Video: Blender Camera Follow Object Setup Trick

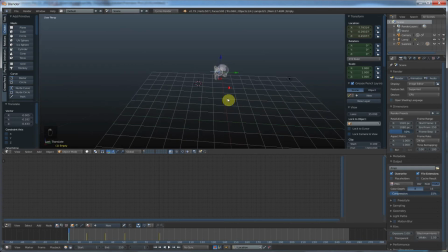All right, and with the track, I can still, even though it's tracked, I can still keyframe my camera too, to give it kind of a more, more handheld type motion.
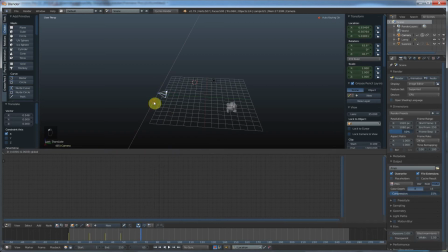So that's why I would go ahead and use an empty instead.
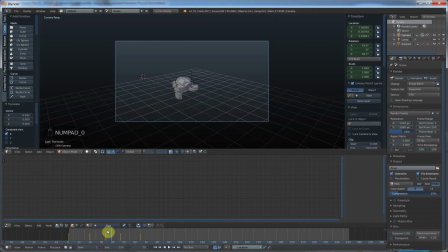Okay, so here, this is going to be pretty exaggerated, but let me go to 90. Oops. Alright. Now you'll see I kind of get more of a handheld feel.
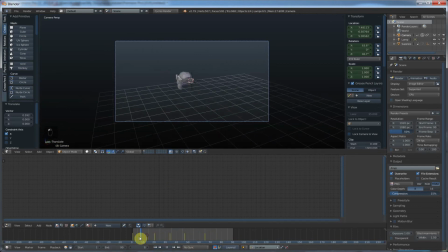Alright. And that little beginning is a little jolting, so I'll probably change that. I don't want that going too far away from Suzanne here. But you'll see now, I kind of get more of a handheld type feel, which is kind of a little more natural.
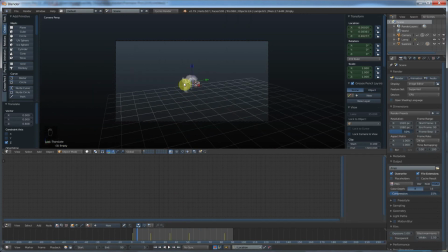Alright, if I just track to Suzanne, it would be like having my camera on a pivot point, like on a tripod, and I get a really smooth track, which you can do. But the difference between that and this is that this gives you a little more wiggle room, literally. Okay, so you can just kind of move your
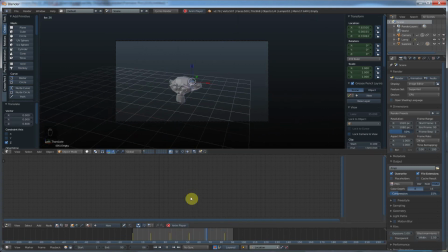aiming around a little bit, and it gives you kind of more of like a CSI type handheld camera look. So if you got something out of this, hit like, subscribe, share, shout it from the rooftops, go up to a random stranger in the street and go, "I watch Blender Binge," and see what reaction they have, because I bet it'd be really funny.
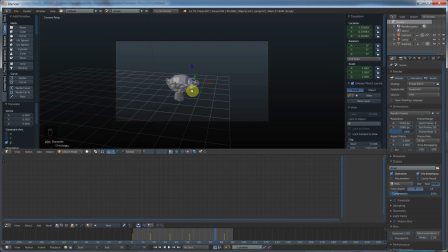So anyway, I hope you got something out of this, and like, subscribe, share, hit the little bell notification, and I'll see you in the next video. Thanks.